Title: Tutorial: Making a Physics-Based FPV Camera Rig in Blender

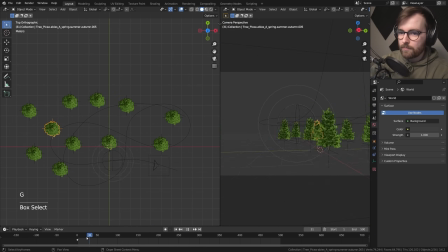743s
And now you might be thinking, all these trees are just so uniform. If you select one of them, you can go select pattern, just search for the tree name. Like this, now you've got all the trees selected. If you bring up the add-on again, you can go random transform and then randomize variant.
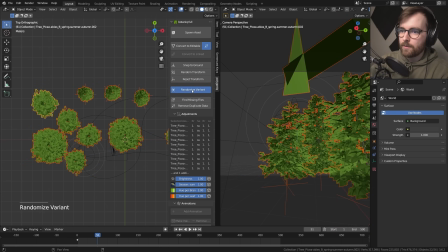759s
Oh, that's a lot of big ones. Maybe we can scale it down. Is that cheating?
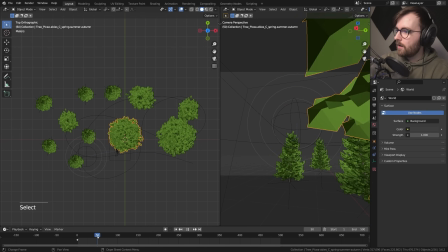763s
Oh yeah, look at that. When it goes under like that, that looks really impressive. But no, it might actually be too big.
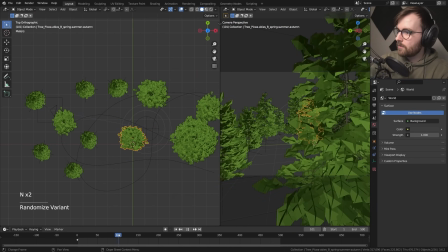769s
I wanna, yeah, randomize it so it's smaller. We just wanna get some really close.
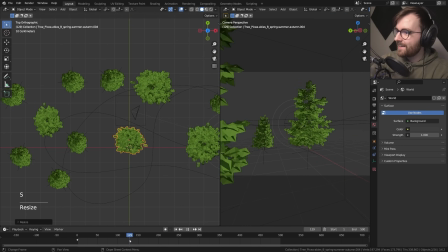774s
Like you're getting so close that you're like watching this and thinking, wow, that's really impressive.
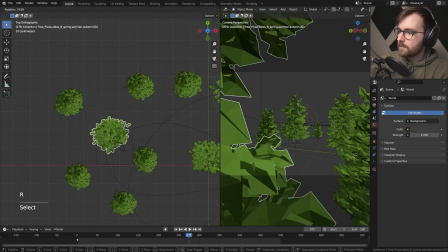779s
You know, that's the goal with this. Is it possible to, maybe, oh, maybe?
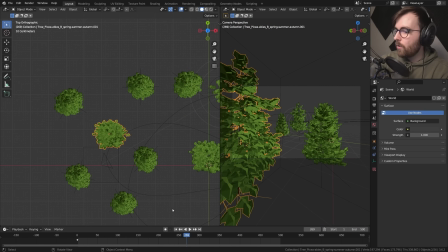785s
Yeah, we're going just through the, oh no, it's a lot wider. Oh, I was zoomed in.
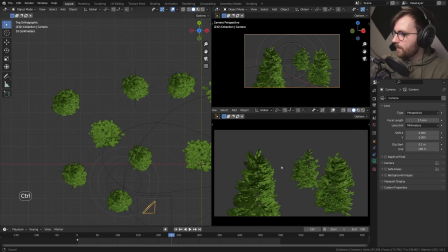790s
Hang on, let me enable this one. Yeah, okay, so now I got the whole camera here. I think we're actually going to just stop the animation when we got over there. Let's just control end it at 315, yeah. Okay, so now what we want to do is we want to just add some more stuff.
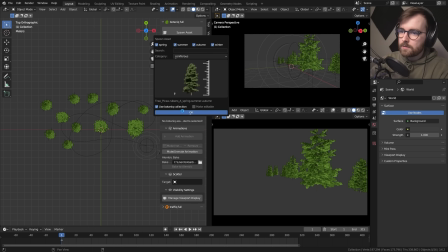803s
Another type of tree, maybe a bigger one. This one. Oh, it's low. Oh, that's a big one.
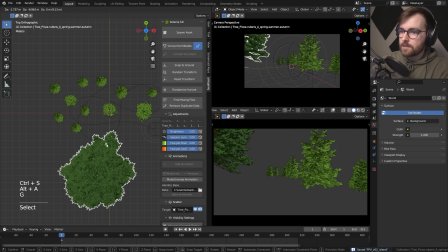808s
Okay, nice. Yeah, let's just place a bunch of these around there, I guess.
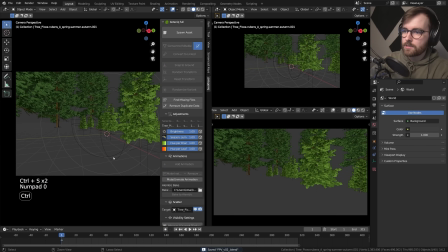816s
That might actually work. Look, let's just have a look. These are some big trees.
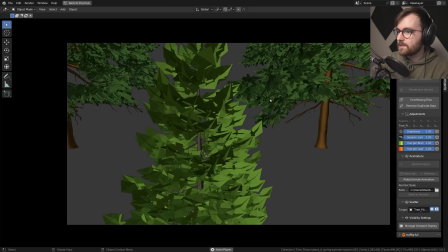821s
Yeah, that helps. That's gonna help with the horizon. Okay, look at that.
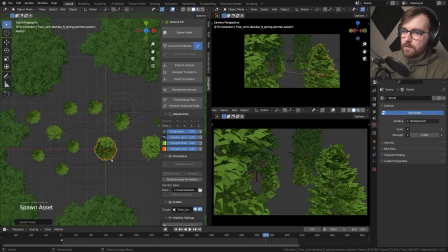827s
Something smaller. Maybe this thing? Is that, that's good, yeah. Let's do some of these. Let's also do some of these. Hang on, I just wanna do everything except for these. So I wanna hide this.
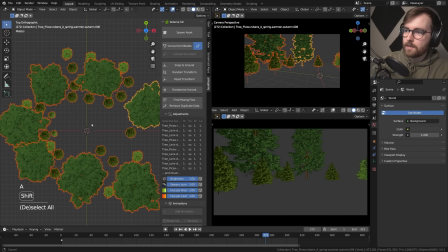845s
And now I can select all and random transform and randomize variant, right?
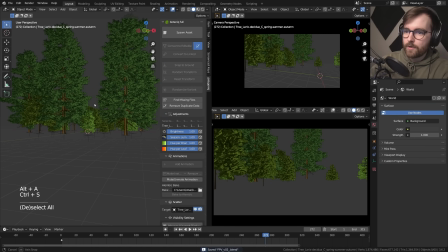851s
Maybe one more. Yeah, these are too big. Okay, so we're getting a nice forest here. And let's bring these back.
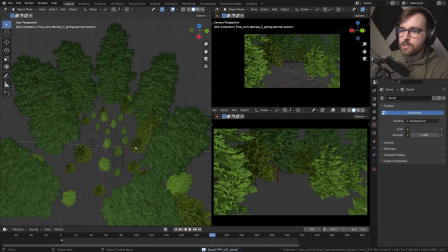856s
And we also want them to be open a little bit because we want the sunlight to come in from one angle, like maybe in here or something.
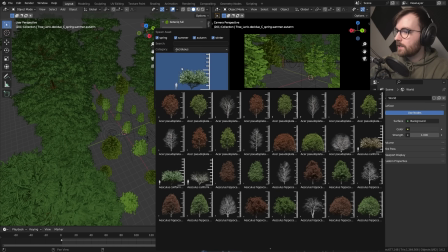862s
But we'll come back to that. Oh, these are the big ones, aren't they? Oh, these are really big ones. Are they too big? Or do we get like a really nice... Look at that huge one there. I want to try this one.
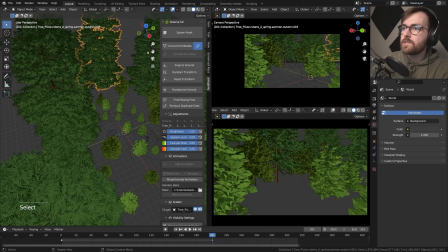873s
Summer. Oh, are these... This is autumn. Oh, these are all autumn. So we have to be in the right... this one is autumn.
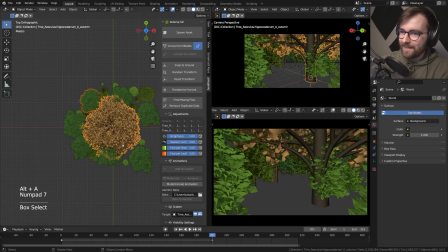881s
Yeah, let's do this one. Oh, that's so big. Ah, yeah, that's cool, I guess.
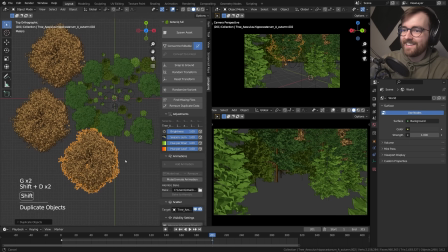887s
Let's just... There's a pattern here, I guess. Wow, that is... I mean, when you're looking at from it here, it looks very like constructed, but when you're in here, it like, it feels,
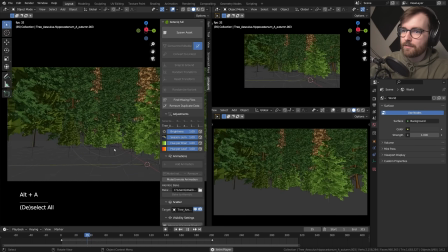901s
for some reason it makes sense that they are bigger the further away they are. It looks like a really big forest.
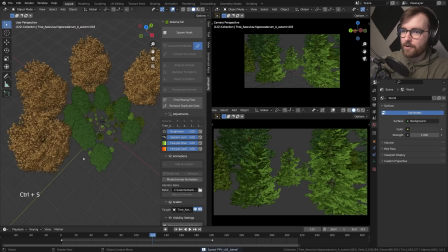906s
Yeah, or at least so I'm told. I haven't touched grass since. Let's go random transform, randomize variant. Yeah, they're also a little bit smaller. I like that. Okay, nice. Let's just get rid of this one.
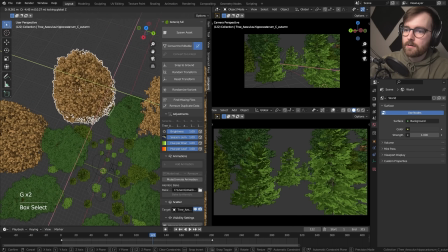917s
And let's move these in here. Yeah, let's do one more of these. And I think I want to do...
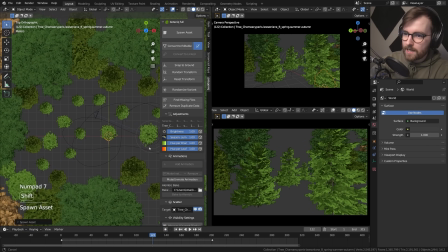922s
Yeah, let's try this one. This seems to be like a nice bush size. And I feel like the drone will fly over this. If we place it here. Yeah, look at that. That's important. I have no idea if these even grow on the same continent. But I guess someone in the comment will let me know. Let's go select pattern.
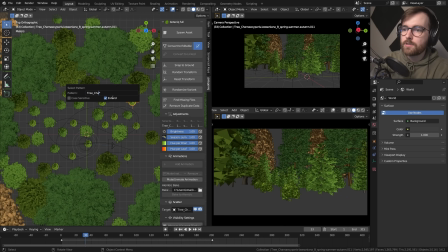942s
This one is called tree, and then you can just search for this. Okay, now we got all of these. And random transform, randomize variant. Yeah, look at that.
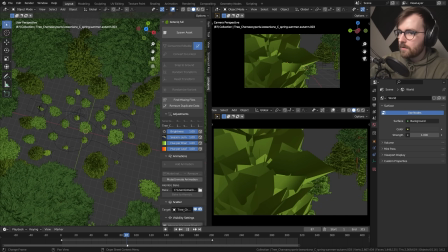953s
Oh, wait. What has happened here? What's this? Oh, it's a tall one.
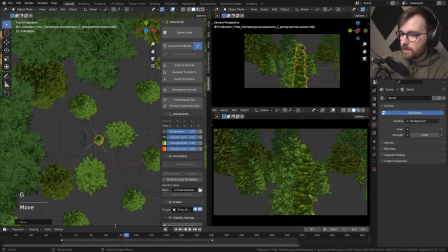960s
I didn't know that. Okay, let's maybe place it here then. Oh, yeah, let's place it even closer.
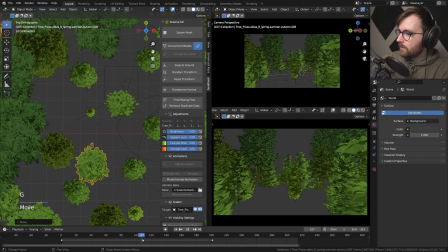968s
And let's get this out of the way. Oh, yes. This drone operator is getting really pro.
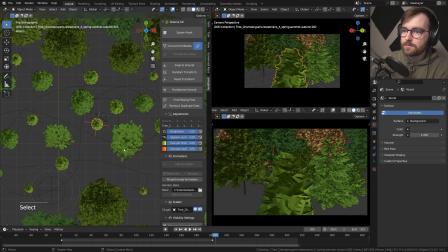976s
Oh, that's too close. Where is this one? Should it go left or right? Yeah, it should go here.
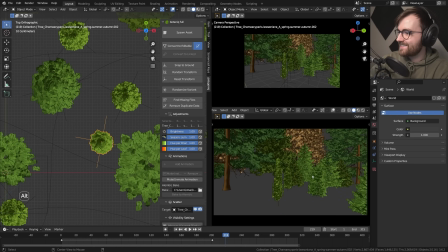983s
Oh, look at that. It's flying through this place. That's amazing. Oy, oy, oy.
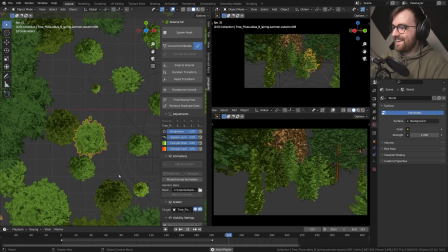989s
Oh, it's getting so close all the time.